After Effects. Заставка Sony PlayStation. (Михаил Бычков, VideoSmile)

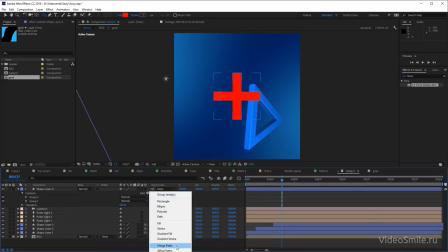[28:59]
Иначе он добавится в какую-то из этих групп и ничего не получится.
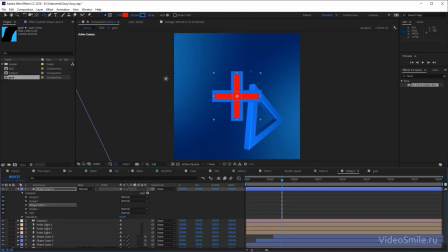[29:02]
Merge Pass, он работает как Pathfinder в иллюстраторе, то есть он находит общий контур слитых этих фигур,
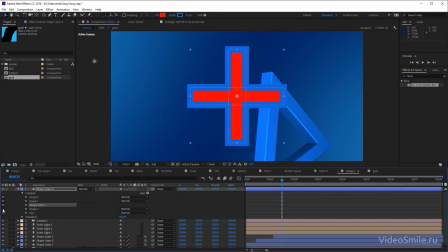[29:08]
и он даже сейчас уже показывает, что он работает корректно. То есть вот обводка, видите, правильно выдает общий контур.
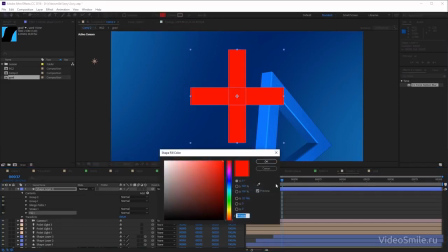[29:15]
Ну, кстати, она нам здесь не нужна, то есть мы будем использовать тот же самый fill, как и на нашем объекте.
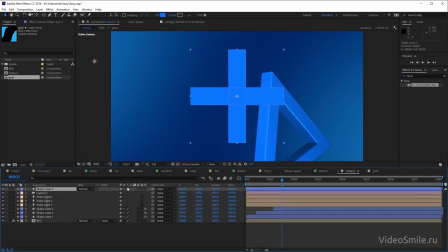[29:22]
Ну, а дальше все те же самые манипуляции, то есть вы делаете трехмерным,
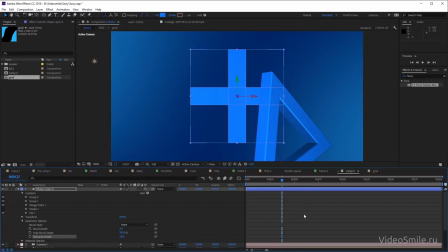[29:26]
раскрываете опции геометрии, начинаете выдавливать, прям можно те же самые параметры вбивать, и у вас появляется объемный уже крест. Тоже не забываем фаски, чтобы подчеркнуть края объектов.
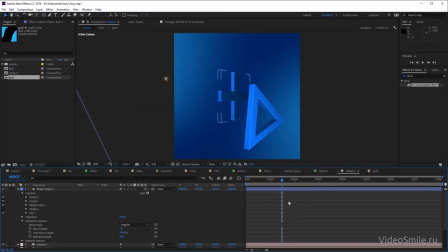[29:41]
и прям ту же самую анимацию просто берете и передаете на него. В принципе, с этой первой частью все. Теперь мы перейдем уже в мой финальный проект. Я покажу, как у меня все это устроено на таймлайне, и дальше мы будем делать маску для перехода на видео.
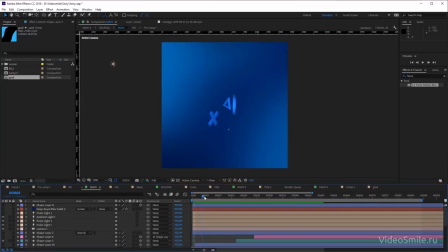[29:57]
Что ж, вот так у меня в финале это все выглядит. Давайте сейчас нажмем play. То есть, видите, чем больше фигур, тем больше динамики, и плюс я еще их раскидал таким образом, чтобы они не появлялись все одновременно, да, чтобы какие-то уже были на экране, плюс какие-то потом дополнялись.
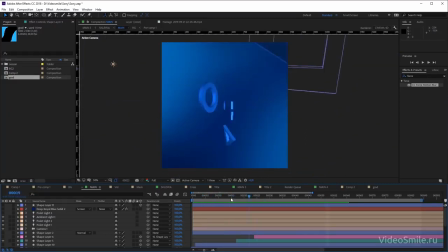[30:14]
И получается, мы находимся в таком потоке из частиц каких-то геометрических, и в конце выходим уже на финальный вот этот вот раскрывающийся квадрат. И именно через него мы будем делать маску. Из источников света я использовал только два и еще один так называемый ambient light.
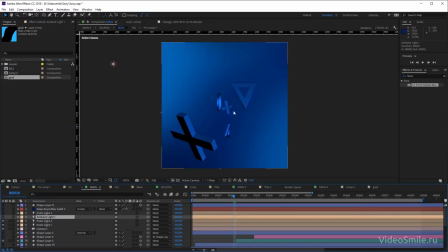[30:32]
Давайте без него покажу. То есть видите, без него как раз остаются вот эти черные пятна все равно. То есть двух источников света явно не хватает. А когда вы создаете сейчас layer new light ambient,
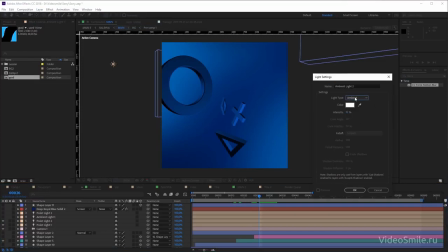[30:46]
это источник света, который светит со всех сторон на вашу сцену. То есть просто представьте, что вы находитесь в гигантской белой сфере, ну или того цвета, который здесь укажете, и она испускает свет.
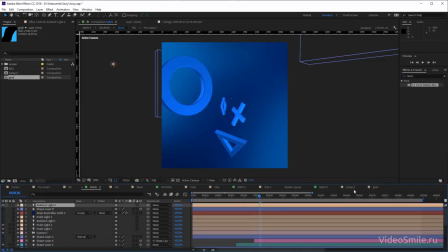[30:57]
То есть вот нажимаем ОК. И вот до-после. То есть видите, она все вот эти вот моменты с чернотой убирает. Ну, даже здесь, мне кажется, перебор, поэтому можно всегда сделать ее еще поменьше. То есть очень удобно. Настроили сначала на обычных источниках света примерное освещение, а потом уже подкорректировали его ambient light'ом.
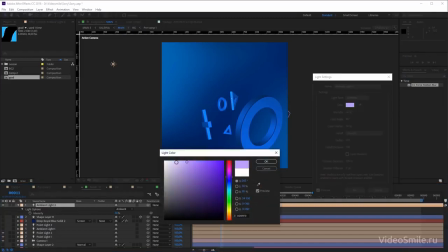[31:16]
Причем будет прикольно, если вы еще добавите туда какой-нибудь оттенок. То есть могут получиться очень забавные результаты, типа там немножко фиолетового,
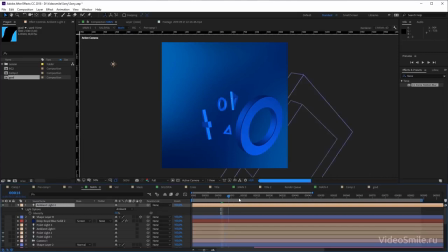[31:24]
он будет смешиваться с вашим основным светом, ну и там какие-то такие переливы будут происходить в ваших фигурах.
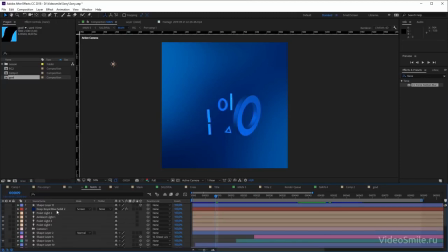[31:32]
Так, давайте я это уберу, этот ambient light. И теперь нам нужно сделать маску на видео. Для этого мы просто берем и дублируем нашу оригинальную композицию, всю, со всеми вот этими слоями.
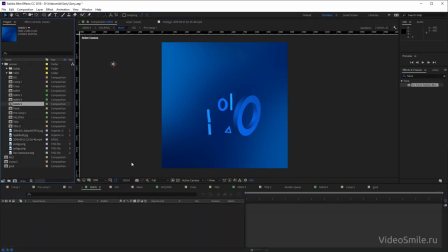[31:44]
Просто берем, нажимаем Ctrl-D. Раскрываем ее. Здесь все один в один.
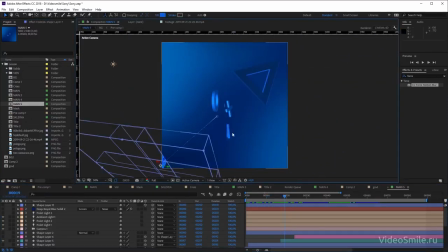[31:50]
И в принципе, меня не интересуют вообще все вот эти вот остальные фигуры. Меня интересует только та фигура, через которую я буду делать переход.
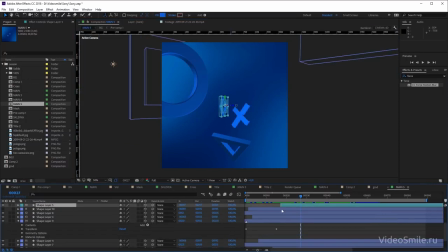[31:58]
То есть вот это. Поэтому все фигуры, кроме нее, я спокойно из этого дубляжа,
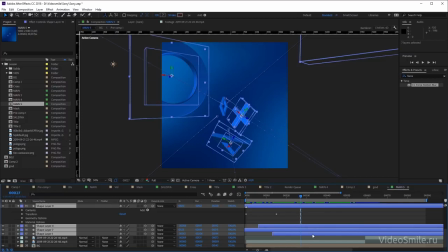[32:03]
так как это независимая композиция от оригинальной, я просто удаляю все это дело.
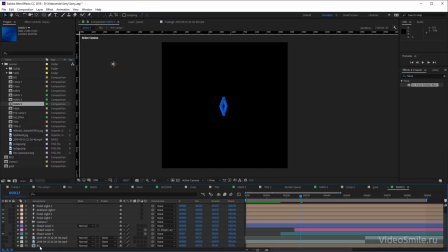[32:08]
Delete. Можно отключить, можно удалить. Убираем фон. Вот. И дальше я ставлю отдельным слоем, белым просто. Это белый прямоугольник, который я ставлю идеально ровно. Ну, это можно сделать в последний момент времени, можно сделать в начальный момент времени.
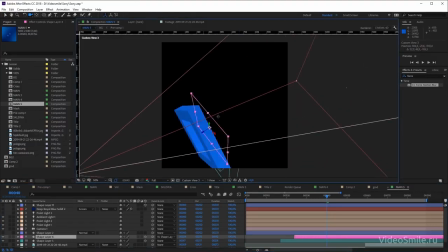[32:27]
Я его просто ставлю сразу же за моей фигурой. То есть вот, видим, что это прямоугольник.
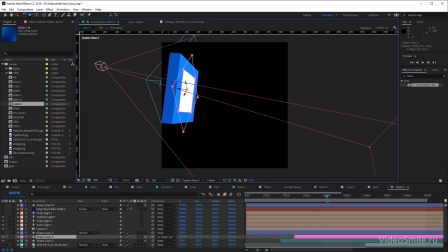[32:34]
Он даже, видите, он входит в границы этого его основного прямоугольника, но ничего страшного.
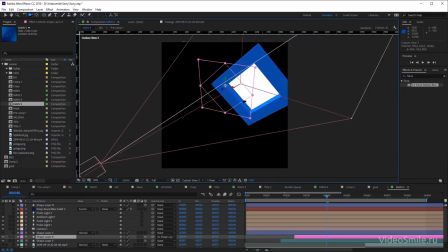[32:40]
Главное, чтобы он стоял за, чтобы мы видели вот эту толщинку на нем. То есть это будет моя маска для проявления.
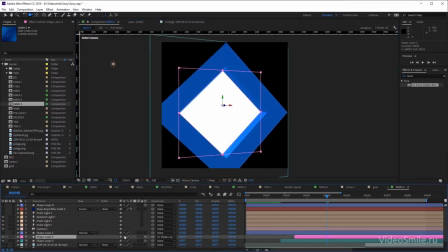[32:47]
Давайте выйдем на активную камеру. И чтобы его не анимировать, я просто взял и пропарентил его сюда. Давайте покажу вам случай, если он у вас где-то создался неправильно. Ну, то есть, предположим, вы там его создали вообще где-то вот там.
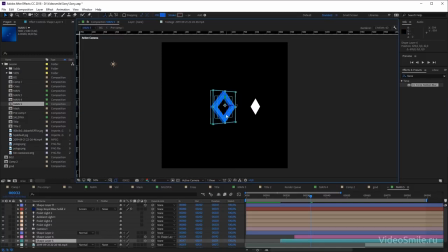[33:01]
Да? И вам нужно по-быстрому уже перетащить его в движущуюся фигуру. Это делается очень просто.